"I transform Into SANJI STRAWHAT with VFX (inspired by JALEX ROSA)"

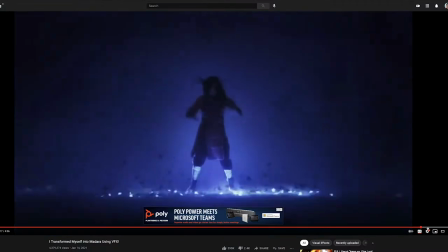(0:08)
Setelah lihat video Jalik Serosa yang wow keren-keren semuanya,
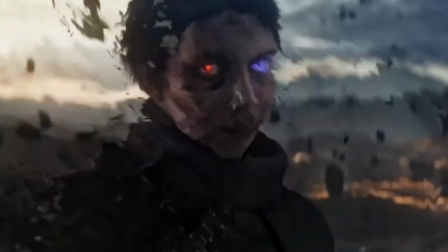(0:12)
dan rata-rata dari karakter anime, manga, atau game, kemudian ada video-video lain yang buat juga. Gue pikir, kenapa gue nggak coba ikutan juga? Lalu mulailah proses awal pembuatan video gue ini.
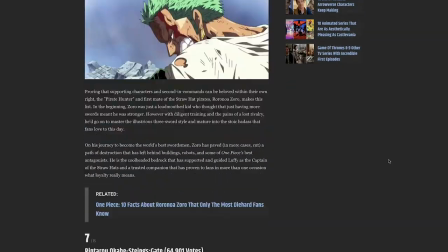(0:25)
Gue cari referensi, karakter anime populer. Apa karakter yang unik, yang susah, dan belum banyak orang lain buat?
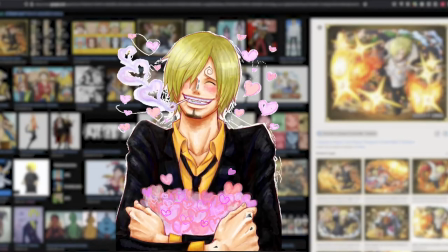(0:31)
Akhirnya, pilihan gue jatuh pada Sanjivin Smoke, member dari Straw Hat Pirate.
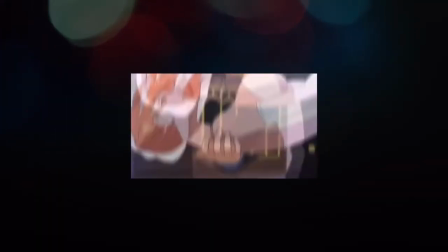(0:38)
Gue temukan ada tiga kesulitan besar untuk ngerubah diri gue menjadi Sanji. Nomor satu, Sanji itu ganteng dan playboy. Gak cocok sama gue, karena gue itu ganteng dan setia.
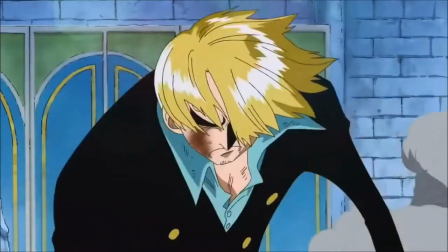(0:57)
Nomor dua, Diable Jumbe.
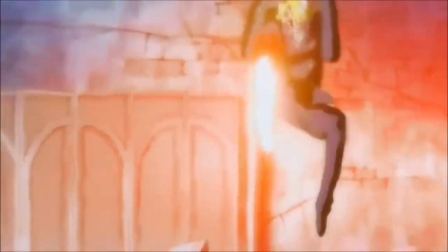(1:04)
Jurus tendangan Sanji. Ya, tendangan balik, tendangan muter, tendangan lompat,
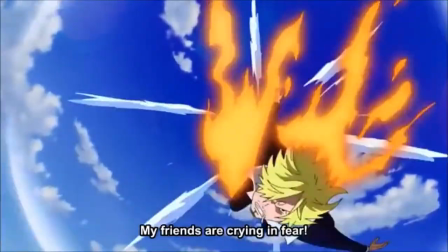(1:09)
macem-macem tendangan Masya Allah dibalik-balik itu sama dia kakinya semuanya Dan kesulitan nomor tiga,
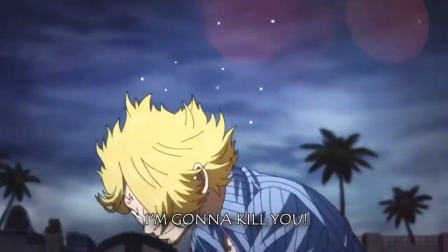(1:15)
rambut sanji yang pirang dan polem Gue bisa aja sih,
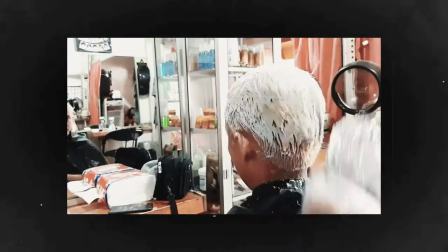(1:18)
bleaching rambut gue Ya bleaching kayak gitu palingan cuma butuh waktu satu jaman lah Tapi buat panjangin rambut,
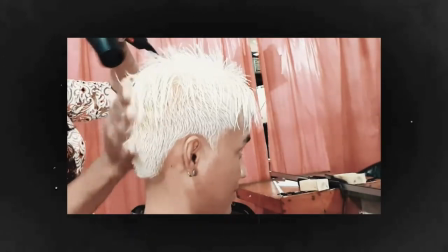(1:25)
butuh 5-6 bulan
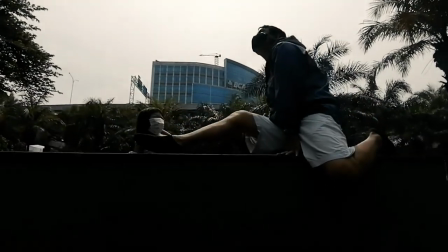(1:28)
Kelamaan Karena jurus tendangan sanji yang sangat stretchy Maka gue harus latihan split Gue harus konsisten setiap hari gue latihan seplit.
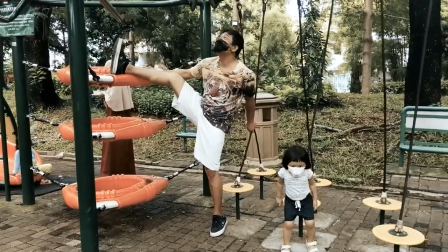(1:37)
Makan sambil seplit. Gue di taman, gue seplit. Dalam mal, gue seplit. Di parkiran, gue seplit juga.
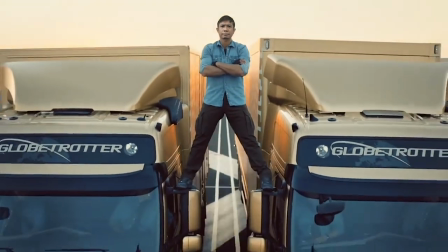(1:43)
Akhirnya, gue coba ikutin tekniknya Vandem. Gue coba belajar untuk seplit di atas truk yang lagi berjalan.
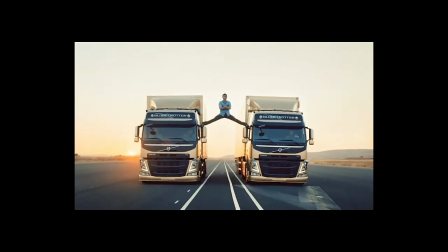(1:51)
Serem banget, bro. Akhirnya gue berhasil. Kaki gue bisa mekar, tapi nggak bisa balik lagi.
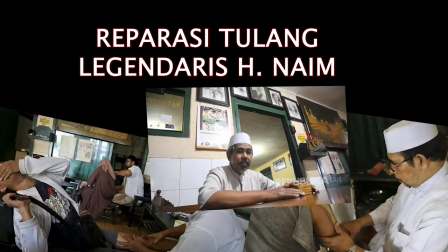(1:56)
Tengah malam gue dibawa ke Haji Naim. Hari terus berganti.
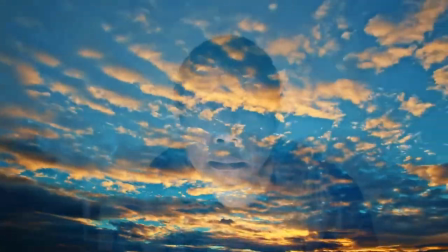(2:00)
Dan setiap waktunya gue berpikir, Adakah cara lain buat ngikutin gaya tendangan Sanji Yang menembus hukum gravitasi Dengan formula F sama
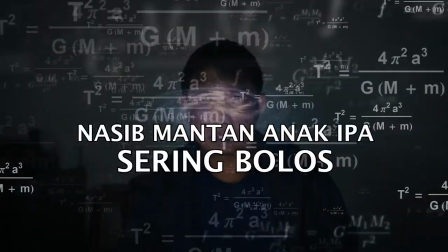(2:09)
dengan G M1 M2 dibagi R2 F sama dengan force Gaya gravitasi konstan M1 masa objek 1 masa objek 2 M2 aja antara sentan M2 masa Dimana hukum gravitasi diperbolehkan sumber hukum Kepler Nah lo pikir aja Apa hubungannya tendangan yang gue mau buat Sama matahari dan planet
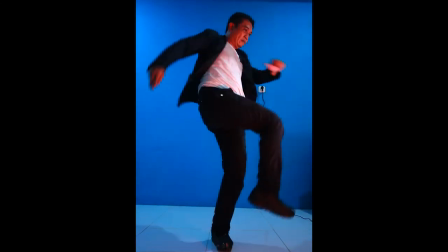(2:22)
Gue buat simple aja Yang penting keren kan Pokoknya waktu syuting Semua tendangan gue ambil gaya low angle Biar tendangan keliatan
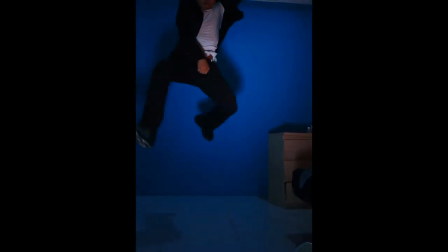(2:30)
tinggi Tendangan atas Gue ambil low angle Lompat-lompat aja Kalian ada yang bagus Lompat terus Tendang terus Iya Iya
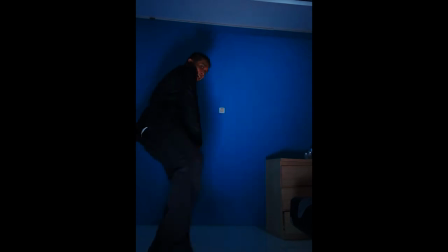(2:37)
Suar capek juga lompat-lompat Tapi demi konten Tendang terus Sampai keringetan
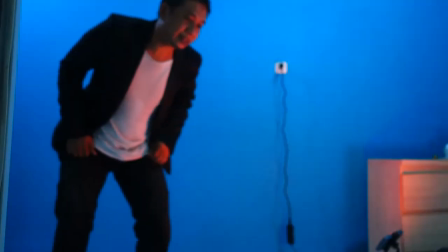(2:43)
Lompat tendang lagi Capek banget Sekarang tendangan low angle Gue duduk sambil terus tendang Nah
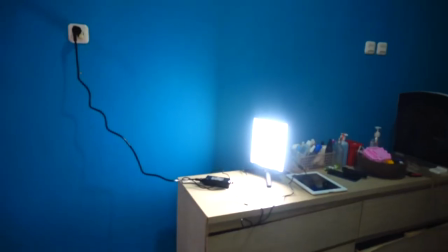(2:48)
ini kurang ajar Karena gak bagus BTW Khusus buat syuting konten ini Tembok
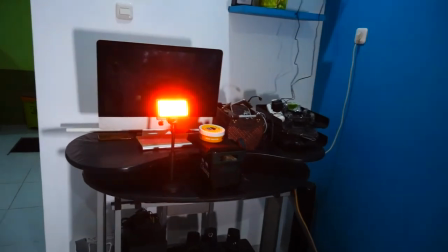(2:53)
rumah Gue sengaja cat biru Namanya blue screen Totalitas banget bro Biar sekalian di area
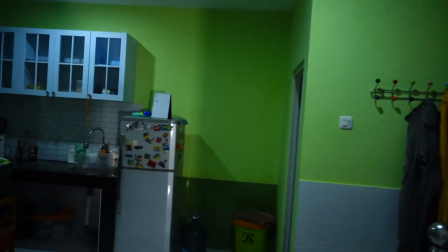(2:59)
dapur Gue juga cat ijo Kalau suatu saat gue butuh green screen Langit-langit gue cat putih
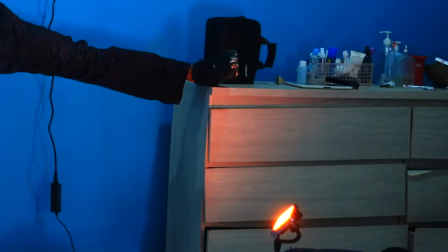(3:03)
Namanya widescreen Untuk nambah kesan real Gue pakai lampu tambahan dari arah
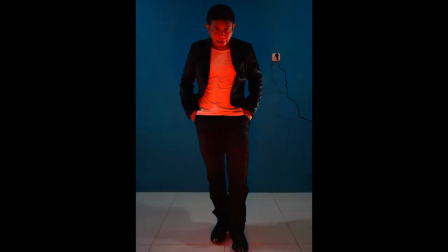(3:09)
bawah Bias lampu merah ini sangat ngebantu blending warna Saat nanti di editing
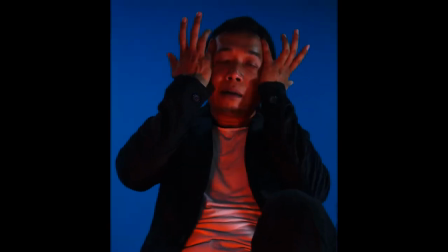(3:13)
ada tambahan efek api Kalian bisa lihat sendiri kan Hasilnya pakaian gue bagus
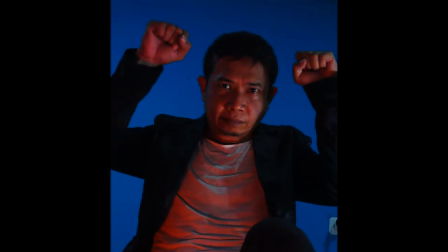(3:18)
kena warna merah langsung Tapi muka gue yang ngos-ngosan Capek karena lompat-lompat keringetan Ikutan
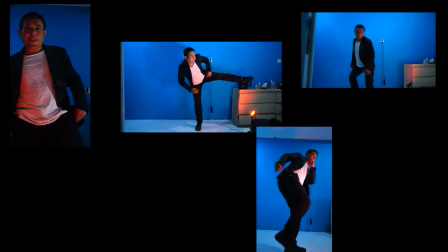(3:25)
merah kayak udang rebus Sebenernya dalam pembuatan video ini Gue sempet bingung Rencananya mau buat 2 versi,
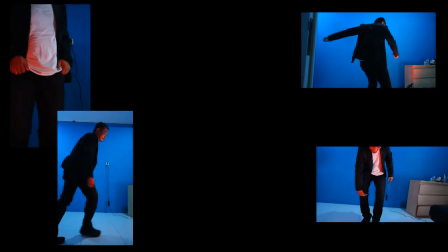(3:32)
horizontal dan vertical Tapi itu artinya setiap shot harus gue ambil 2 kali Editingnya juga punya 2 versi, termasuk visual efeknya 2 versi pula Rasanya berat Dan jangan rindu Kenapa?